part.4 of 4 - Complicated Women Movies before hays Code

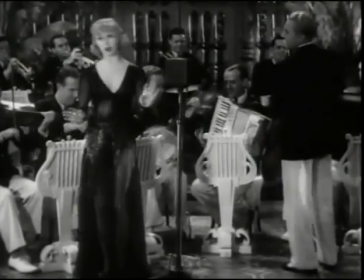(0:00) I like music, I like it old, I like it new, but it makes me do the things I need.
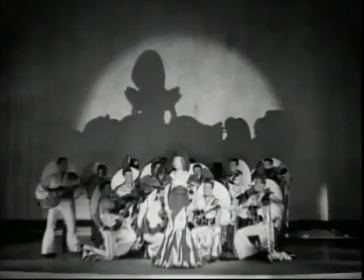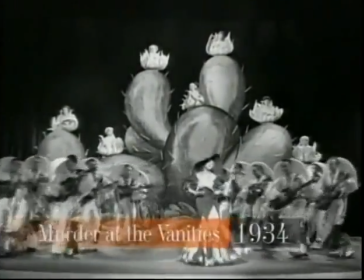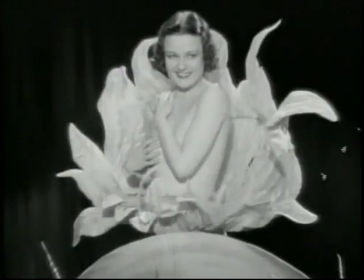(0:17)
Murder at the Vanities celebrated the era with a musical number about the comforts of a drug that would be outlawed three years later.
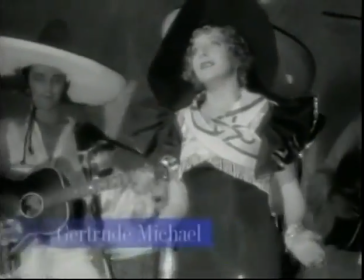(0:24)
It was a big number with a wonderful girl, and the whole stage was filled with these great big leaves. It was all green, and that was what got the movie banned.
Marijuana, Marijuana.
But when we made it, it was perfectly legal. Not everyone was aware of exactly what Gertrude Michael was singing about.
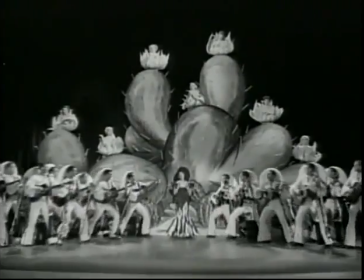(0:52) Marijuana.
Including the star of the show. Well, I didn't know what it meant. I thought that marijuana was some kind of a Mexican musical instrument.
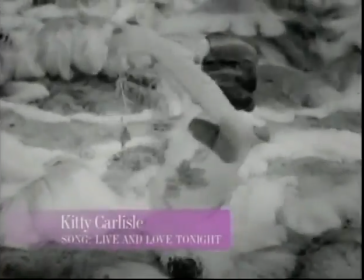(1:08)
I had a costume that
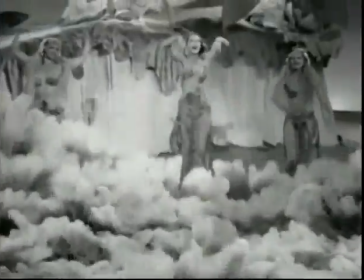(1:13)
was made of three things, two here and one there, and then some strings.
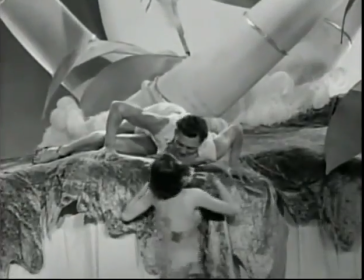(1:20)
It was called a South Sea Island number.
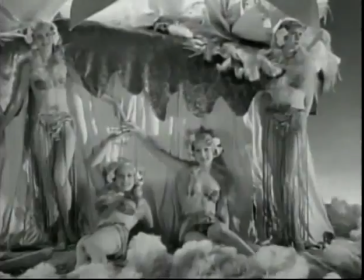(1:24)
I called my mother and I said, I can't come out of the dressing room because I'm not wearing practically anything.
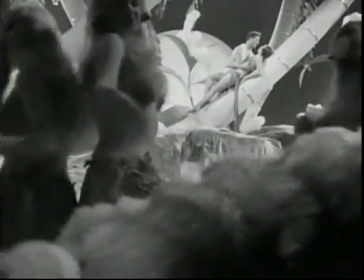(1:31)
She came over and she took a look, and they told her that I would only be dressed like that in the movie.
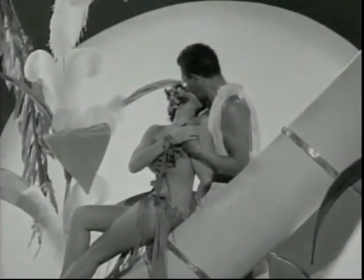(1:38)
They would never make still pictures. It turns out that I have a picture of this on my wall in my New York apartment.
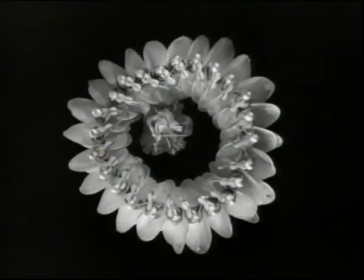(1:49)
This was the era of choreographer Busby Berkeley, whose kaleidoscopic production numbers gave real meaning to the objectification of women.
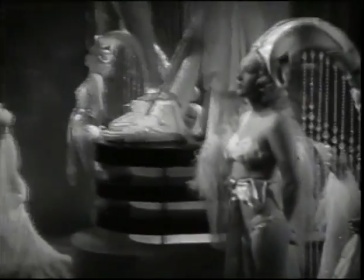(2:01)
sometimes he literally dressed them as objects but few of his dancers seemed to mind i thought the costumes were wonderful scanty and beautiful i thought they were flattering to the figure and we all had good figures then too
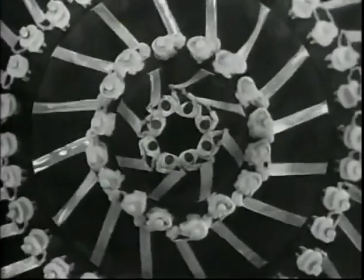(2:19)
berkeley choreographed or directed 15 films during the pre-code era and he was always looking for something new by a waterfall it was it was this pool that busby had built it was of glass so that you could shoot underneath it and at this one point i said may he says i need
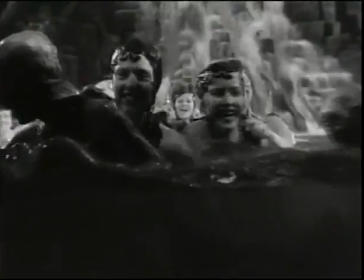(2:40)
a good pair of legs here now do you think you could dive through their legs and come up on the other end smiling and i said i think so buzz he says okay well let's shoot it.
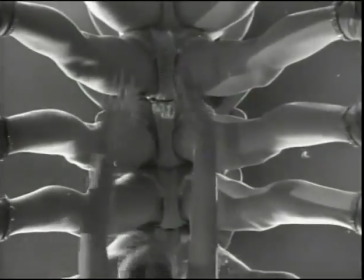(2:51)
And we did. And it was one take.
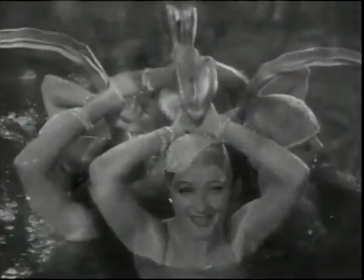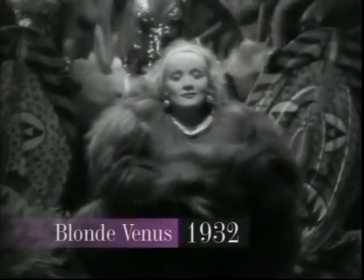(2:59)
Good churchgoers in the audience listened with some alarm as Marlena Dietrich sang about hot voodoo.
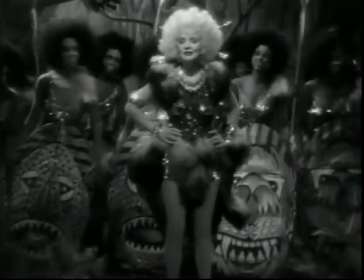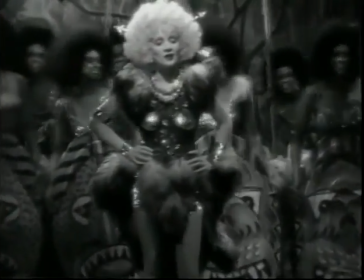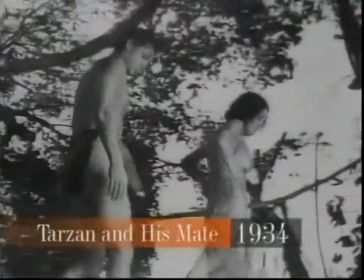(3:18)
And then Tarzan and Jane did something that took our breath away total